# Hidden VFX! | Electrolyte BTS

Hey everyone, let's get into some of the more subtle special effects of Electrolyte.
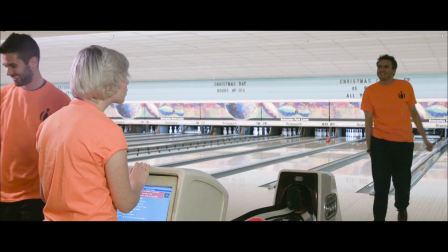Alright, so first let me show you what exactly is going on in this first scene.
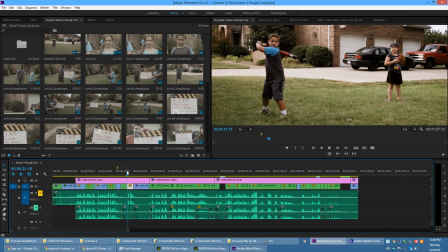So we've got the baseball throwing, and he hits it,
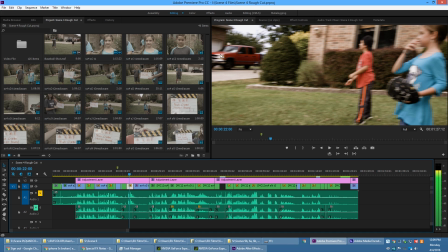and notice right here, the ball kind of gets sharper. And this is because, you know, if the camera is panning with a ball, then naturally a ball would be sharper.
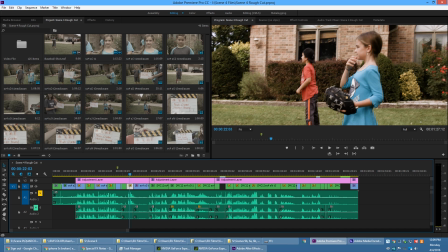There's still a tiny bit of motion blur, but not a whole lot. So, but then over here, by the time the camera stops, you don't even see the ball, but it's there somewhere.
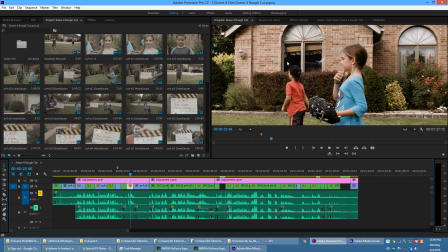Here we go. Here's some motion blur of it, and then until it hits the glass and breaks it. So, what I could have just done is just taken,
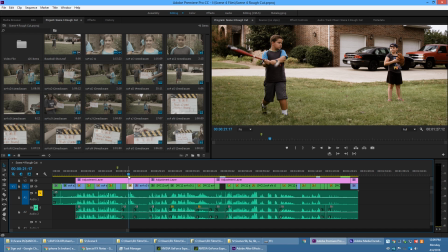you know, just a simple picture of a baseball and then just, you know, keyframed it in there.
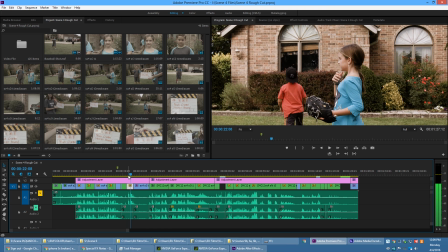But since we have a pan in the shot, we have to motion track the whole scene, so that way, you know, the ball will be sharper and it'll look like it's actually there in the scene.
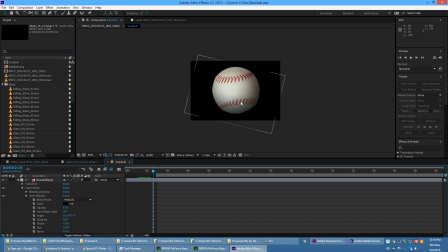So let me open up the After Effects project here. Alright, so the first thing that I did is I went and I found an image of a baseball on Google Images, and I just spun it around in circles, you know, very basic. But then, and I also added an inner shadow to it so that, you know, the shadow that was taken with the ball wouldn't spin around with the ball.
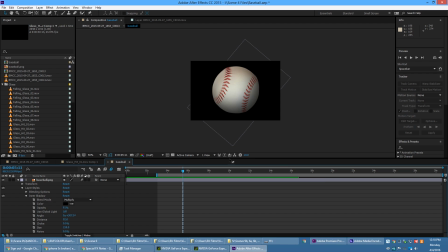I added that. I don't even think it's noticeable since it's so small and it moves so fast, but, you know, I threw it in there. It's always good to pay attention to little details like that because lots of little layers to compositing do add up to help sell the shot. So I just threw it in there, even though that it may not be that great.
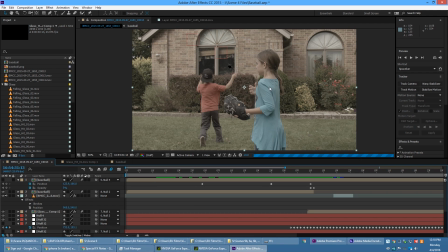And also, the broken glass here.
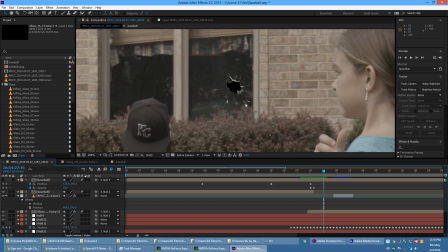So now it's a little bit more obvious here since this isn't color graded and this is just a black solid back here.
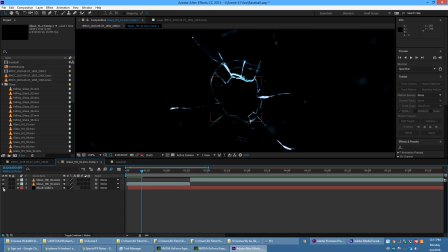But in the actual broken glass element, you can see that it is just completely transparent.
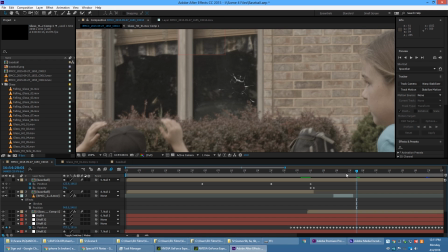So I could have just left it transparent, but you see it kind of looks off. And if it was broken glass, then it would be a lot darker within the room, and you wouldn't be able to see the reflections through it. So I went ahead and just simply masked in a little bit of
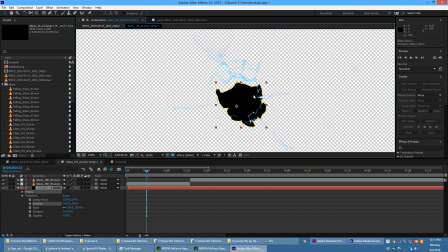a mask to, you know, just to kind of help sell that.
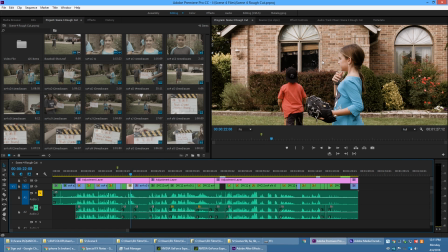And in the color graded shot here, you can see that
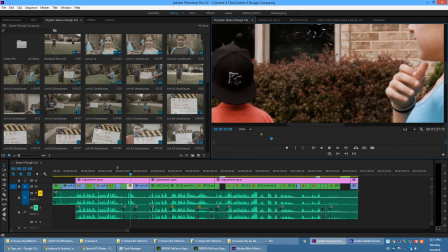it matches up quite nicely because, you know, the reflection all around it was darkened. So now, one of the reasons why we used a whip pan instead of just, you know,
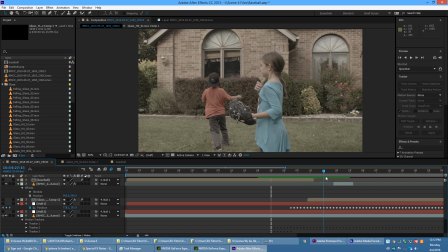a basic cutaway is we are able to kind of draw the attention away from him hitting the ball,
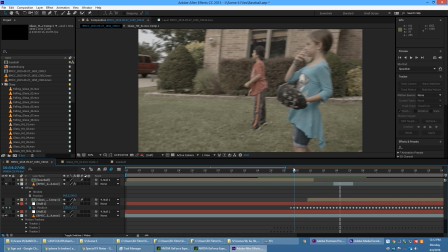but that also makes it a little bit more complicated to motion track.
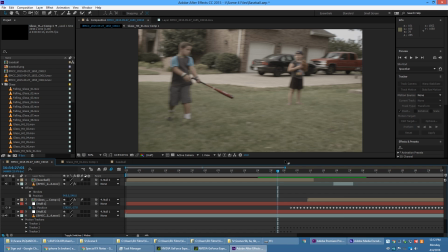So, and another problem with motion tracking is there's not one point on this screen that stays in the frame throughout the entire pan.
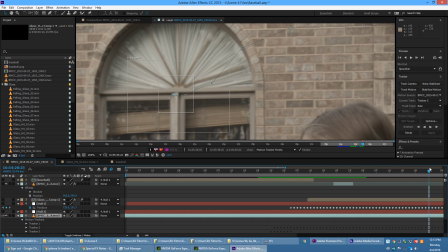So I needed to use more than one tracking point. Alright, so first off, I created a tracking point to analyze this part of the window. And then I went through and analyzed it as best as I could. I had to keep the outer region fairly wide since it moves pretty quickly here,
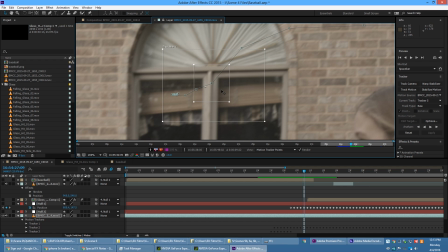and even then you can see that it goes off a bit. So, but you know, since it's such a quick pan, it doesn't matter a whole lot.
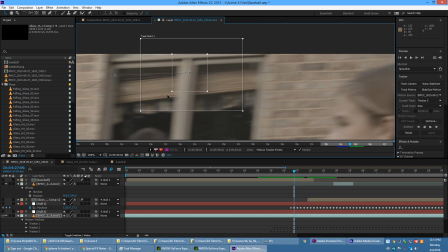So I went ahead and motion tracked that as best as I could throughout the entire scene.
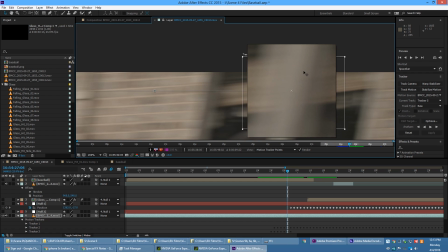Even now it's like way farther below than what I originally had it, but this is as far as up as I could get it without having to expand the composition. So after I created this tracking data, I went ahead and applied it to a null,
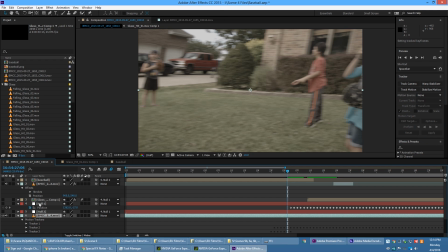and so that was null 2 right here.